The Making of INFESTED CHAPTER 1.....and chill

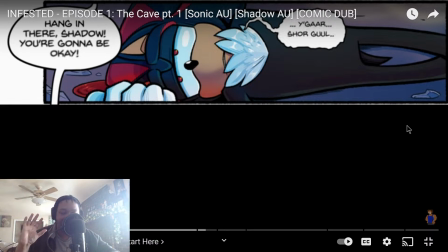Like I've been reading the comic, and like I pay for her Ko-Fi, so like I'm all the way up, like way further than the story that's been drawn, and I already know which songs I'm gonna use for scenes. So like Tekken music is gonna be a staple in this fucking series.
Sure. Cool.
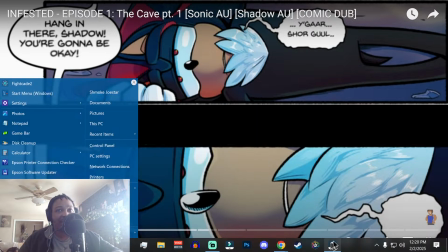That part, I debated with myself for longer than I'd like to admit on whether or not to put a filter over that,
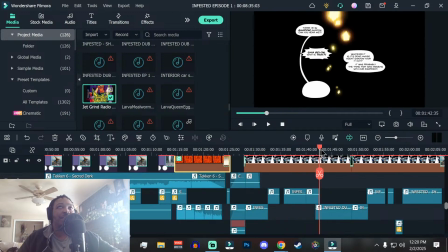because it's blurred, right? It's blurred in the panel. I didn't do that.
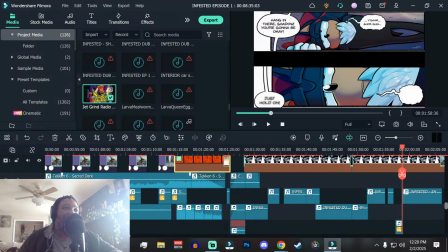That's just how the panel's drawn, and I thought it was something up at first, and I was like, oh no, that's just how it looks.
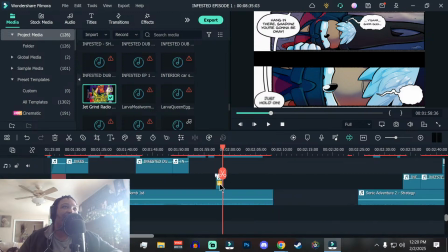So like when I recorded, or when she sent in the line, I cut hers out, put a underwater sound effect on it.
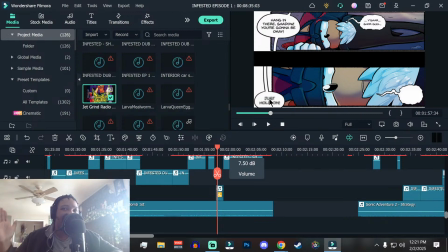Gotta make it sound like she's like because Shadow's fading in and out of consciousness, so everything that he hears would also be fading out as he goes unconscious. So I just thought that would make the most sense to do it that way.
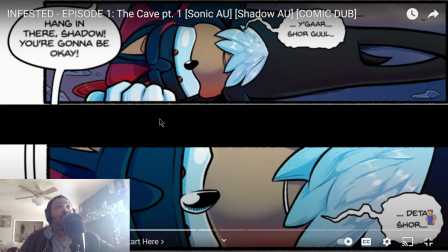Data. Sure. Zorm.
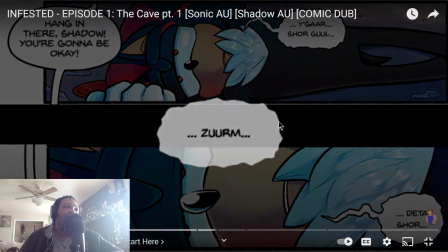And then the title card.
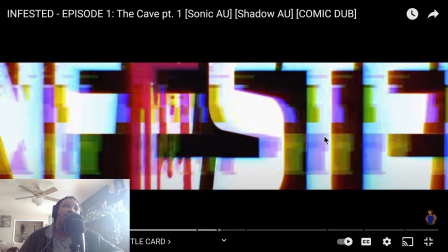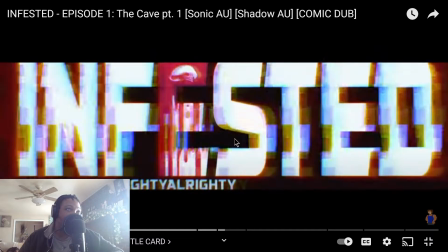This is the tamed down version of the title card, because the one before needed an epilepsy warning.
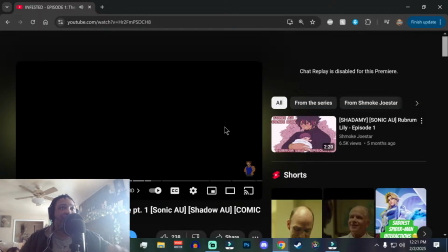Jesus. Like there were so many flashes and like cuts. It was crazy. And I sent it to Flighty. I was like, yo, do you have any notes? Do you have anything that you would suggest? She was like, I love it.
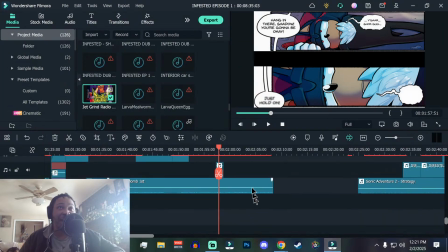Just tone down the flashing because some people have epilepsy. I was like, you're absolutely fucking right.
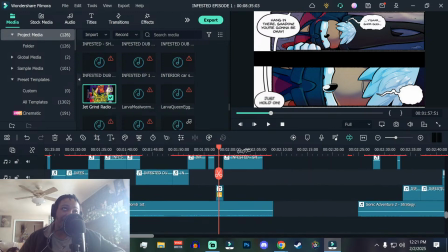But the intro song for the first two episodes was Volcanic Bomb from Tekken 8. And that's the stage, I think it's called Into the Stratosphere in the game. But like that part, I was like, that sounds like horror music. Let me just throw that in there.
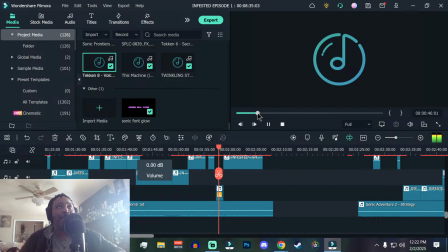And it comes like a minute into the fucking song. Yeah, like 46 seconds into the song. And I was just like, again, the autism, right? So I'm like, hey, what would make a good intro cut?
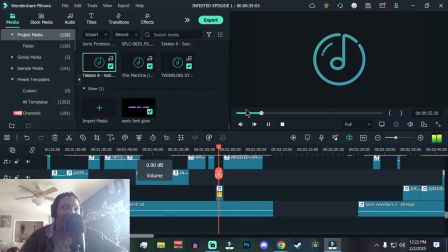Let me just get like the first couple of seconds of Volcanic Bomb and then cut it. And that's where I cut it and like threw in the cinematic fucking stinger. because the song just, it swells after that. It goes back to playing more music and it gets really techno.
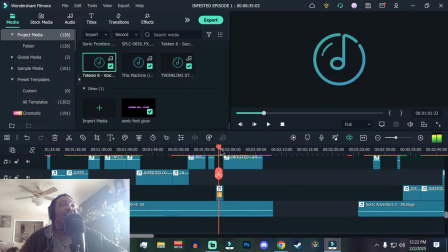It gets really EDM. Anyway, let's move on.
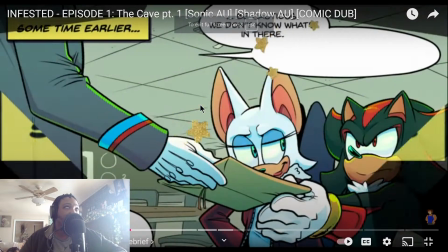Continue watching.
Sometime earlier. Be cautious.
Shout out Base God Dio.
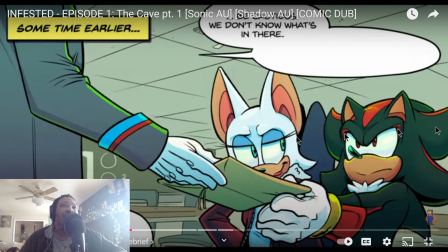He's playing Abraham Tower. Shout out my nigga Dio. Go follow him, support him too.
We don't know what's in there. Anything could be causing our tech to go haywire. Here are the coordinates. Guess we should thank Sonic.
Sound design was another thing that like I learned doing this fucking franchise,
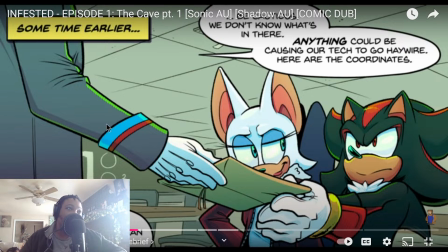like Foley sounds and just like making my own. That's also how I discovered the Splice website. They have so many good fucking sound effects on there, and you can upload your own too. But man, that shit came in clutch. And it's just like little shit that I wanted to add.
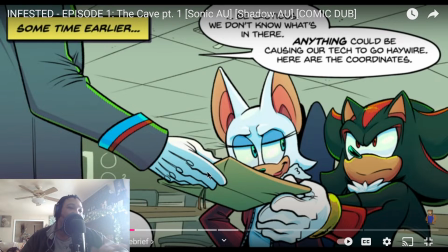It's like I didn't have to add him handing him the fucking paper, but you know, immersion and whatnot.
Tech to go haywire. Here are the coordinates. Guess we should thank Sonic and Eggman for their latest spat.
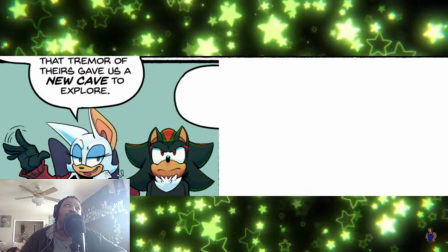That tremor of theirs gave us a...
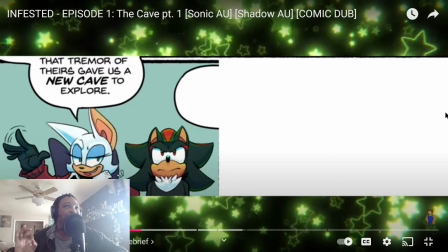I'm watching this and I could tell that I was still learning shit, because now I would have just cut the panel. I wouldn't have masked this side of it. I would have just straight up cut from here over and then just have Shadow's next line show up.
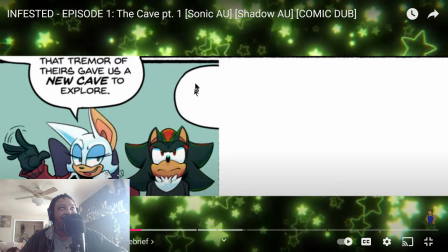But like I blurred the bubble, or I blurred the text, and then I just masked half of the fucking panel.
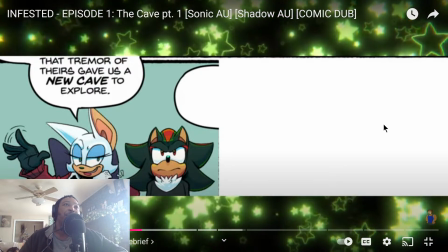New cave to explore.